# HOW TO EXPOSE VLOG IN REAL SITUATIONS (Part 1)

You see that there's a little bit of a plastic feel here in
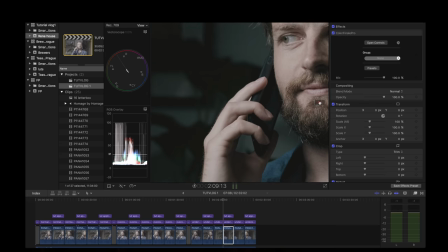[14:27]
overexposing, and even here when properly exposed,
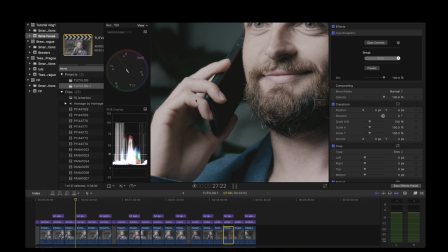[14:36]
the feeling here is like a bit more like
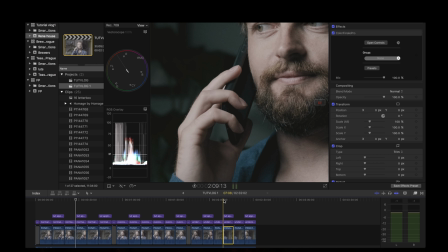[14:41]
super plastic without the details that we have here when we underexpose. I don't know if you see it in the video or the compression, but I can see it clearly here.
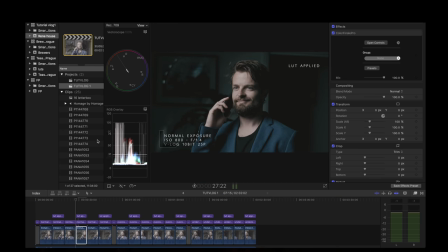[14:54]
So for this kind of scenes, I like to expose correctly. For example, beauty shots or things where I want to avoid the grain,
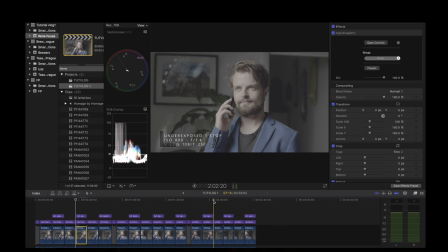[15:06]
and I like to underexpose a bit if I want
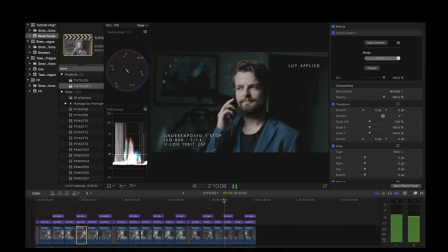[15:11]
texture, for example, for a more filmic image, like here. I love this image.
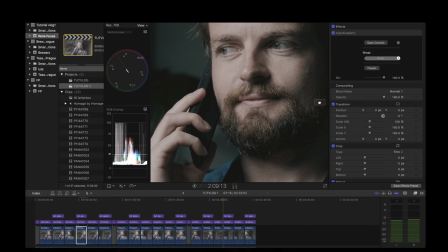[15:18]
This is 10-bit. This is underexposed. I love this image in comparison
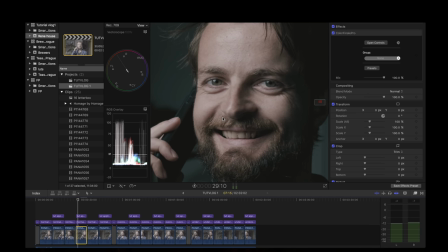[15:25]
with this one, for example, that feels to me a bit dead on the highlights.
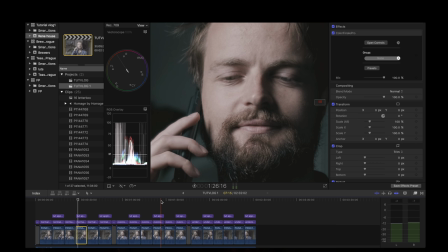[15:32]
Again, this is my personal appreciation on skin tones, so it doesn't mean that it's going to work for you.
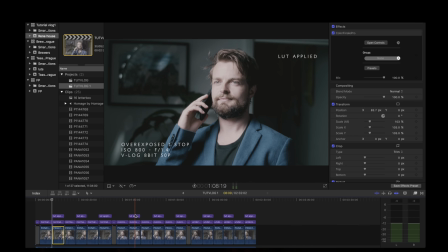[15:37]
So go for a look, test it before, nail it in the shooting and be consistent. There are many ways to get to the same point, but the most important thing is that you like it and the client like it and you know what you're doing and you have control
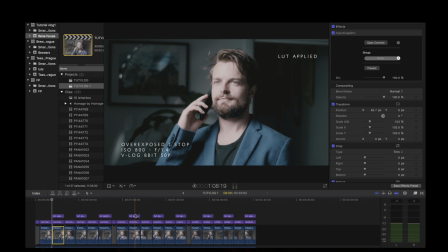[15:53]
of the image. In the next tutorial, we will see a dark night interior situation when we will want to underexpose in post about 2-3 stops while getting a pretty neutral and clean image in camera.